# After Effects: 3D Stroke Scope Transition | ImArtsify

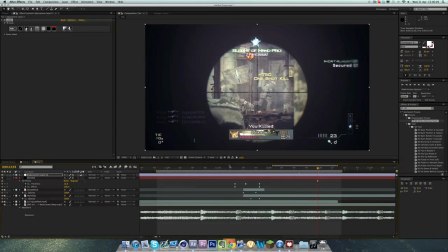(12:27)
So it looks really nice in the end. Like it, as you can see, it does go by really quickly, so you don't really notice it as much.
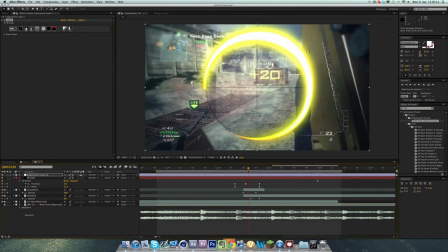(12:33)
But it's still a nice effect you can have. Now, obviously, you can drag out these keyframes to make it longer and to make everything like take a longer amount of time, but it's really up to you. Now, there is a couple, one other thing I like to do is change the actual stroke color.
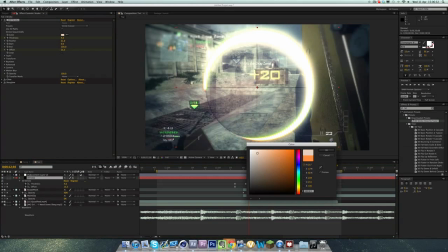(12:49)
So under color here, just click that, and I like to do a kind of a great, a kind of a bright peach, something like that.
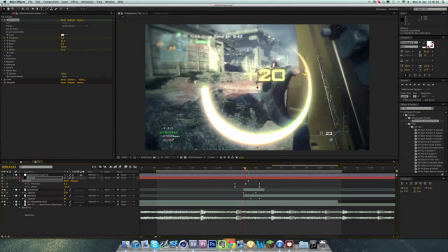(12:58)
So now it looks, it's not like this bright yellow, and it goes really well with this color correction as well. It's like an angelic type look.
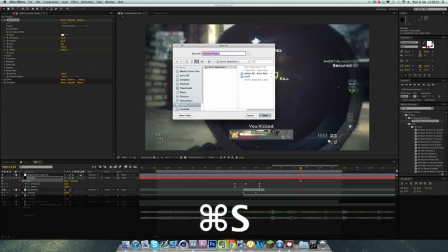(13:04)
So if we just ran previous one more time, oops, didn't want to do that.
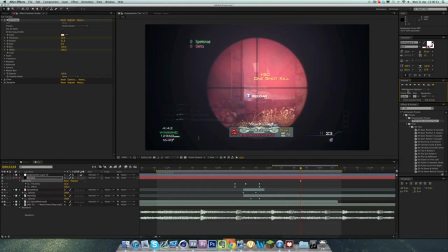(13:08)
I've got into a habit of pressing Control S when I'm editing, so I haven't actually don't want to save this.
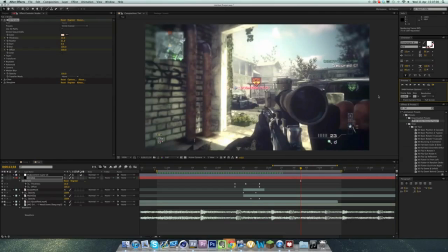(13:16)
Yeah, so it's got this nice white glow to it, and then boom. It's really good to have a scope in, like transition onto a scope like that as well.
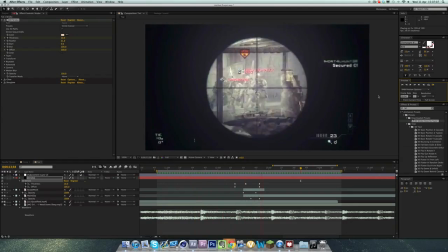So as you can see, that is literally all you need to do, guys.
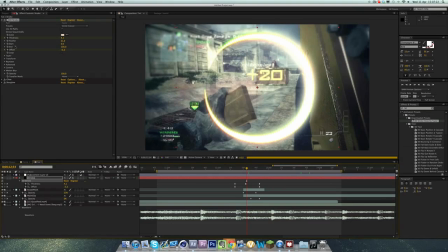(13:39)
It's not hard at all. You just need to basically choose the circle cutout, bring the size of the like solid down to match the size of the scope, fade the scope in, then fade the back clip in,
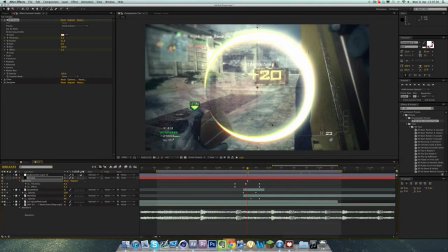(13:52)
and kaboom, you're there. So I hope you guys enjoyed this tutorial. Be sure to leave a like because I really like them. It was really great seeing 15 likes on my I Need a Sleep edit after one day. So I really appreciate that, guys.
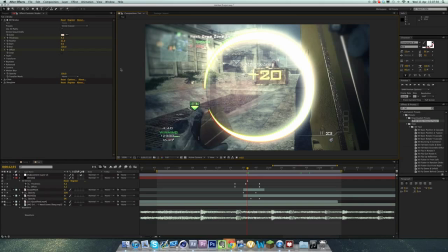(14:07)
Be sure to comment if you want to see any more tutorials. If there are any effects in that previous I Need a Sleep edit that you want to see, just leave a comment. And yeah, I guess I'm going to see you guys in another video. See ya.